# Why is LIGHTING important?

And I will quite often use a colour in the background when I'm filming. Again, a bulb, a lamp that is here, that again I've used this one many a time to get a different perspective of lighting from the side. Everything that you can use a little lamp that you used to use as a child next to your bed that's been left in the attic since you was 5. Whatever you want to use to get creative. So this thing that I got it mainly because I wanted different colours. Then I ended up getting a bulb for the back. But this allows me to get creative with colours close up and in loads of different angles, because as you can imagine, a bulb, you can't really move it anywhere, whereas this thing, anywhere you like. So I'm going to give you a little example of what I mean. So let's look at this.
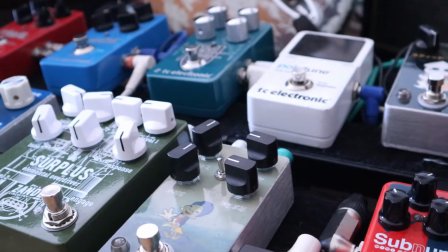5:18 You've got a pedal board, you're recording it, it's very much a pedal board,
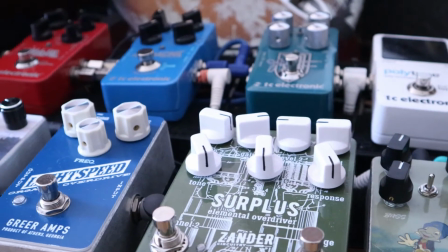5:24 nothing too interesting to look at, but some pedals in natural light, bit boring.
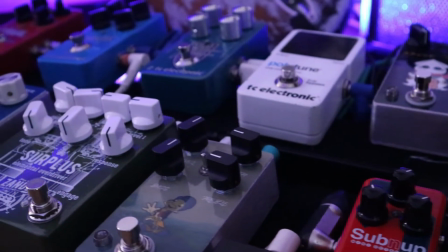5:30 So then I put the purple light behind a guitar that is behind the pedal board, so it's not too obvious,
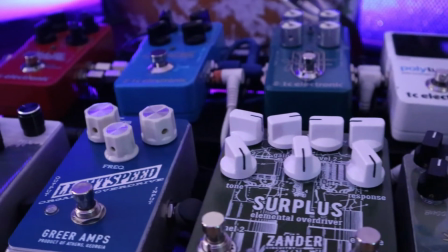5:38 but it gives you a bit of mood, which is really, really nice when you want to just add a bit.
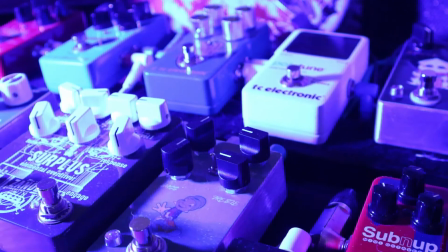5:45 This is a little bit more in your face and a bit more obvious, to the left hand side of the pedal board,
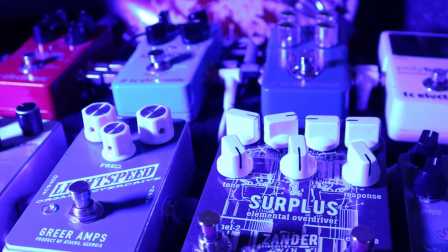5:53 giving you shadows, a bit of depth in the picture, really quite lovely.
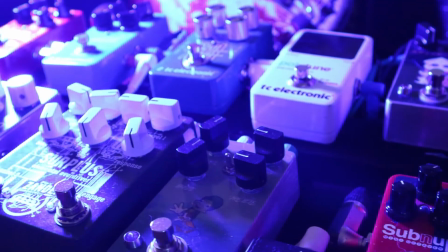5:58 And then I went for in your face, how to be a bit dramatic with the way you're recording something.
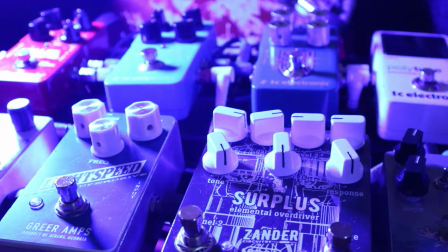6:07 And I really love this, really love this.
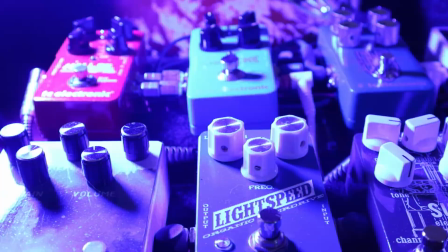6:11 So you can see that there is a really big difference in the mood of what you are filming by the lighting. That should be really obvious in you think about kind of a scary film versus a happy film. Lots of happy stuff happens with happy lighting, and lots of scary stuff happens with next to no lighting. So really think about the mood that you're going for is probably the thing that I would say.
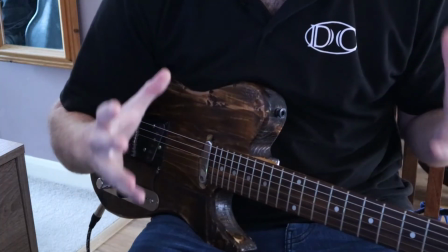6:46 Let's explore that a little bit more. Let's look at a real life example of things that I do quite often,
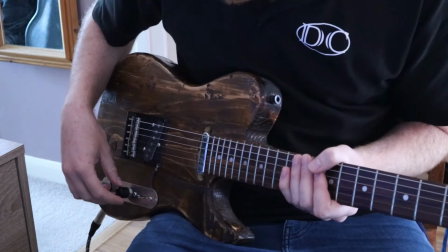6:54 and that is record a guitar part. Let's take this part for example.
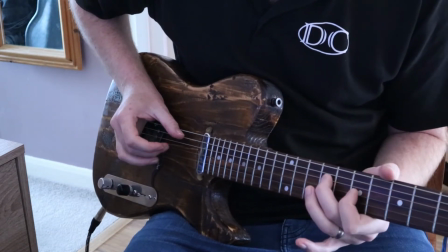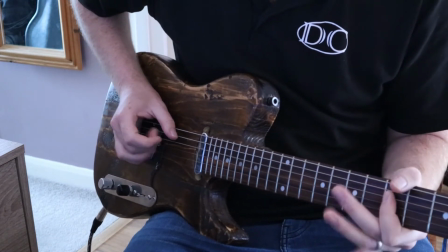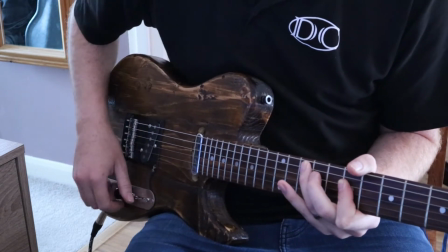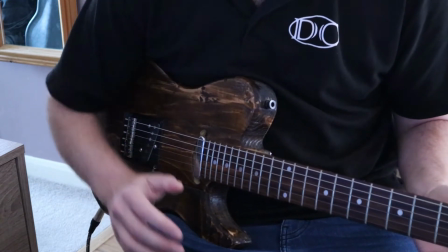7:16 Now, that guitar part,
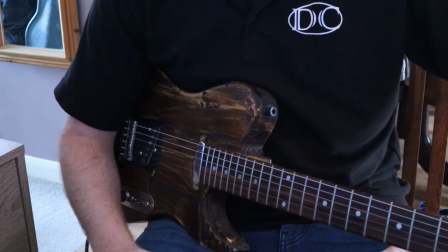7:21 nothing wrong with it, but it's supposed to be somber, and you look around, it just looks boring.
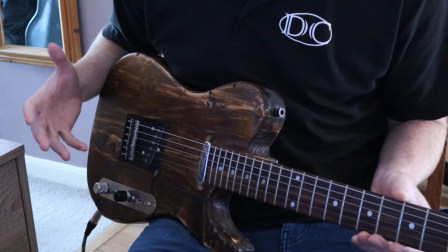7:27 There is no focus on what you should be watching. So let's stick some focus on what we're watching.
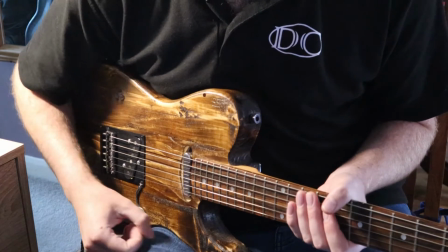7:34 There we go. We have light on the guitar.
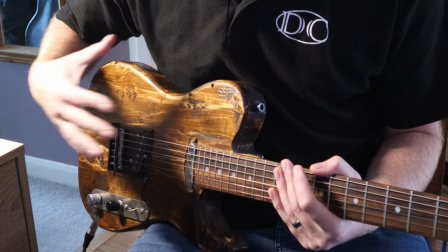7:37 Creates a bit of mood because you've got some shadows, as you can see, wherever I move my hand.
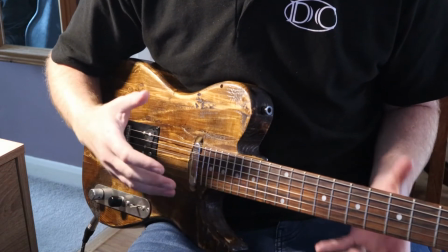7:44 So it looks more interesting visually. But to me, it's not enough of a mood change.
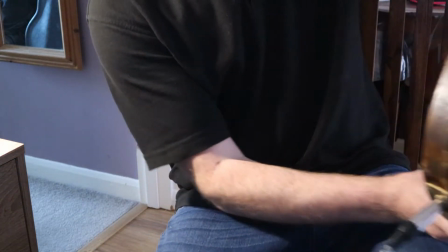7:52 So let's go a step further.
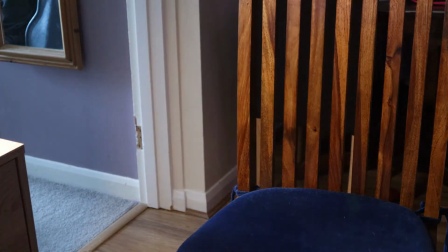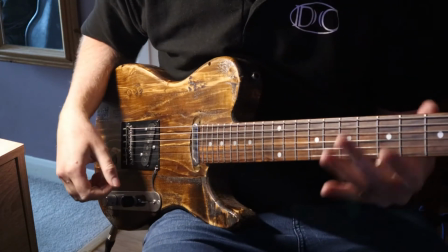8:00 Cool, we've gone a step further and we now don't have light coming from the left hand side.
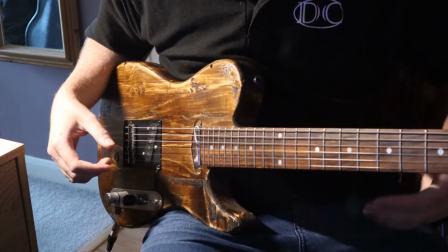8:06 So there is nothing on this side really that is taking away from the guitar.
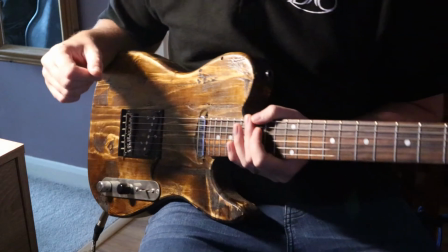8:14 Now the problem that I have is that way
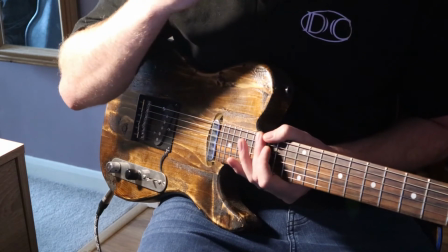8:20 is very difficult for me to cut all of the light out. So something I like to do
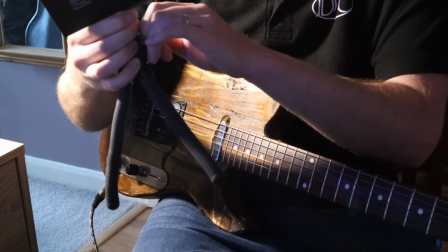8:27 is to put another light that way shining in,
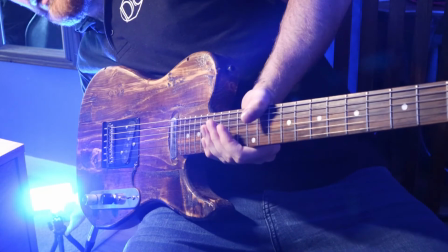8:34 very obviously. So if we put that there, you've got lens flare,
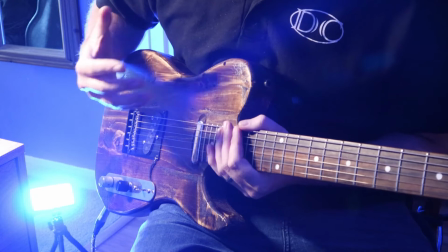8:44 which gives mood. Perhaps does it take away from the guitar a little bit?
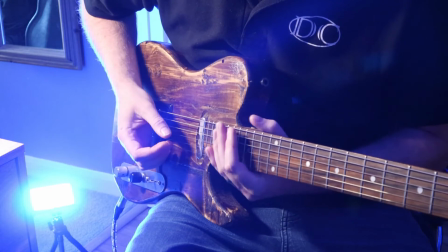8:50 Maybe, but I think for this it works really well.
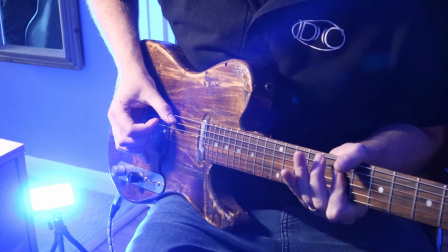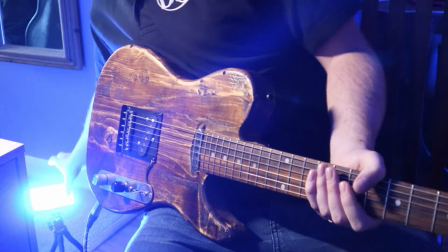9:02 And if you want to be a little less obvious, you can place it so it's just on the edge.
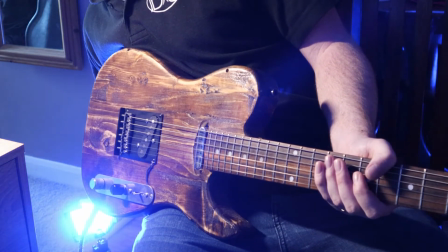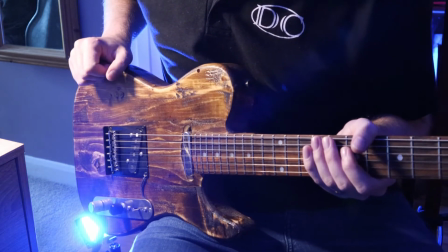9:14 Something like that, so that you've got the light coming from kind of the corner of the guitar,
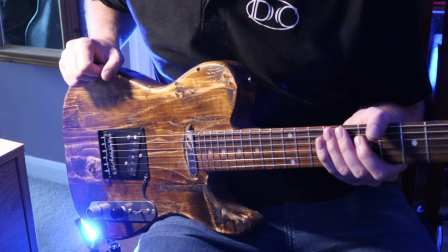9:21 and when you move it creates different dynamics.
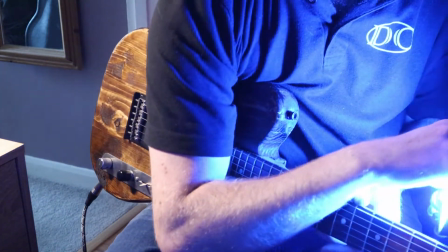9:27 Something else that I like to do is to place it on the other side from the
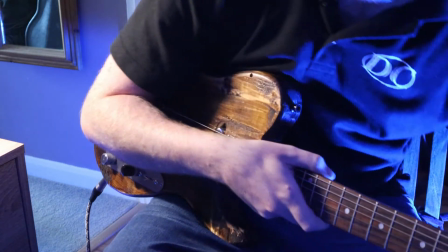9:32 one light that you're doing, so that you get
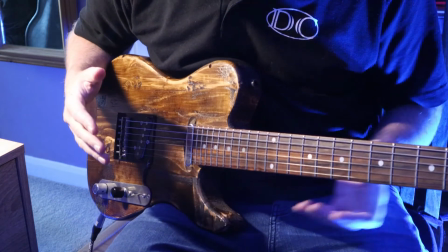9:38 one colour this side, one colour this side, and I generally like to do a colour and then more natural warm or
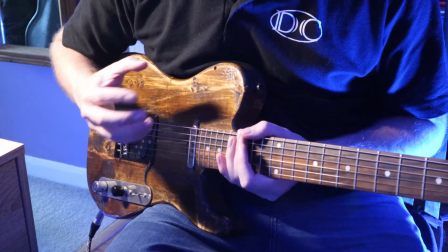9:48 very white light, so you don't have too many colours contrasting over the top of each other,
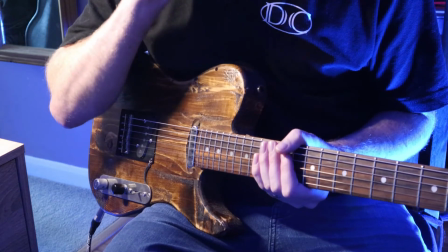9:54 otherwise it looks too unnatural, but sometimes that's appropriate.
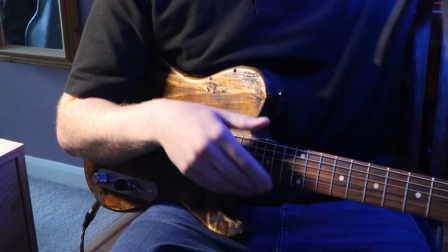9:58 But something that I've learnt recently that is really cool, that I love,
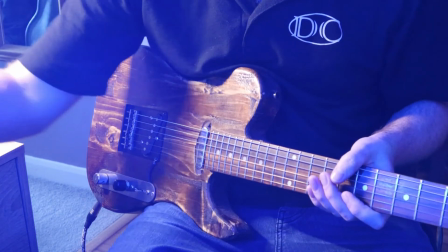10:03 is kind of creating a filter with the light.
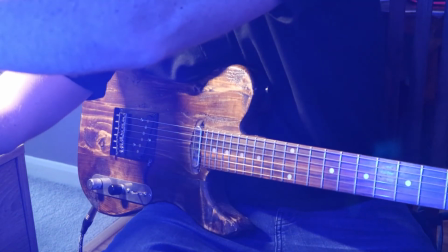10:10 So if I show you what I mean,
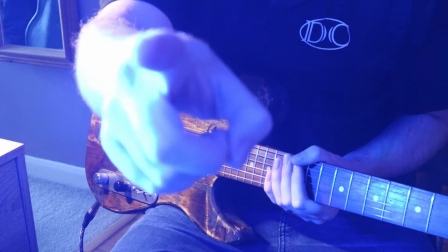10:14 what I'm doing now is I'm pointing that blue light at the camera but out of shot.
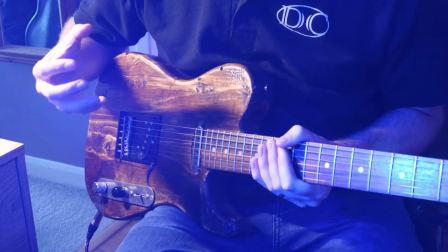10:24 So it's a bit like layering over
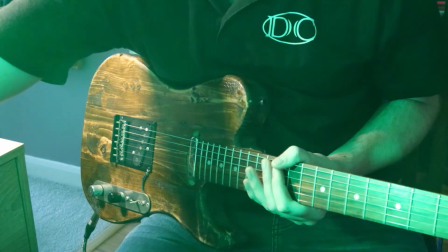10:29 if we change it to green or something like that, or kind of a greeny yellow,
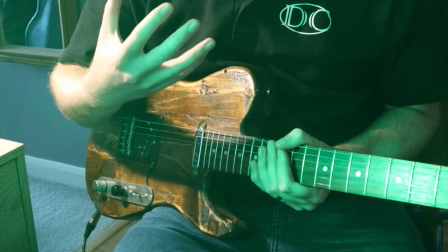10:35 again you can see that it has this kind of filter over the top of the picture,
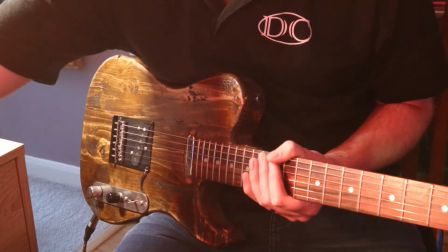10:45 versus just standard. If I go from, I'm going to go back to the blue actually, which I think gives probably one of the best filter.
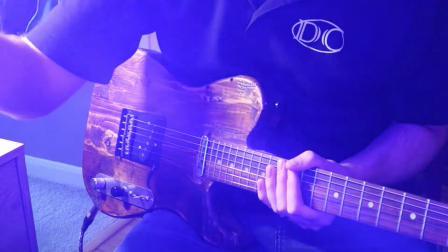10:57 It's like a bluey purpley colour. You point it there so you can see the colour that I'm using.
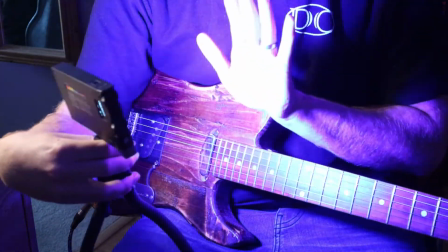11:03 That probably doesn't help. Let's point it at my hand. Okay, you know, a bluey purpley colour.
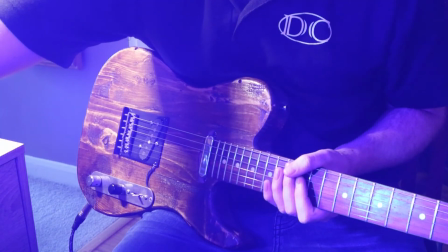11:12 But I'm pointing that from the side at the camera.
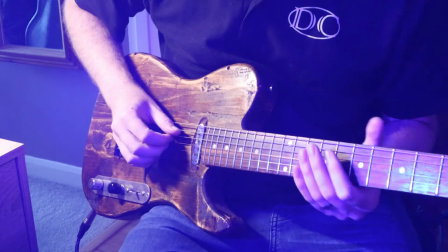11:18 So it's off shot, but giving an effect,
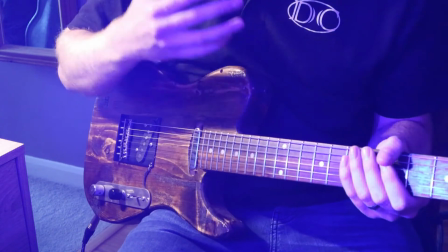11:22 which again is something that you could do post-production or post-recording, sorry,
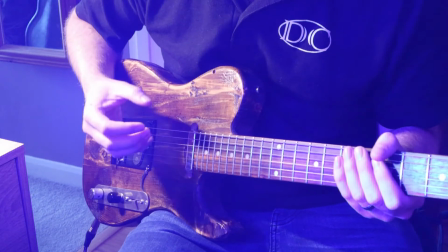11:30 but isn't it really cool to be able to do that without having to edit the photo afterwards and potentially,
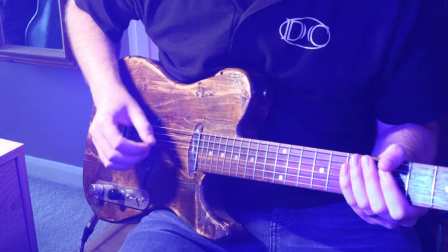11:36 edit the video afterwards and potentially make it not as crisp.
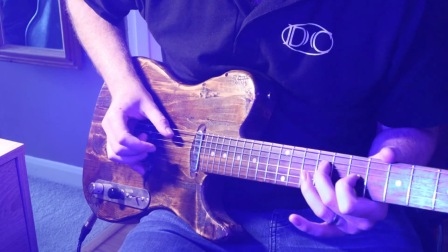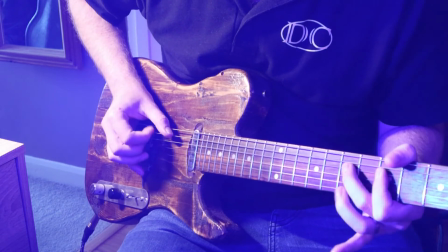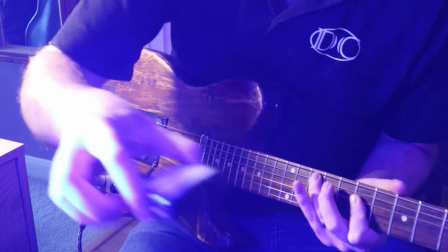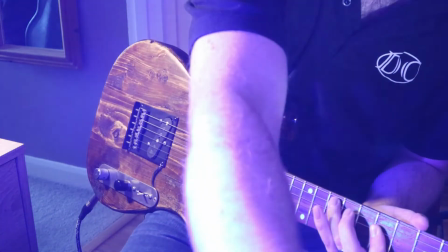11:59 Additional layer, pointing a white light up. Get creative, do whatever you want to do.
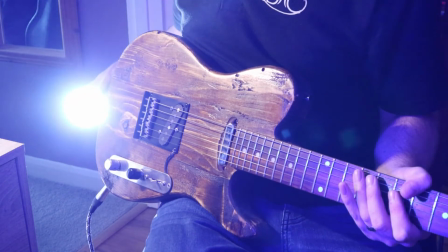12:06 You could get lens flare in here with another light, so you can have
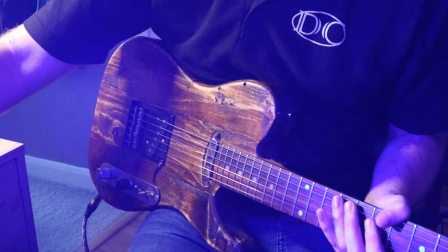12:13 so many options with the lighting to make it more interesting than just your standard.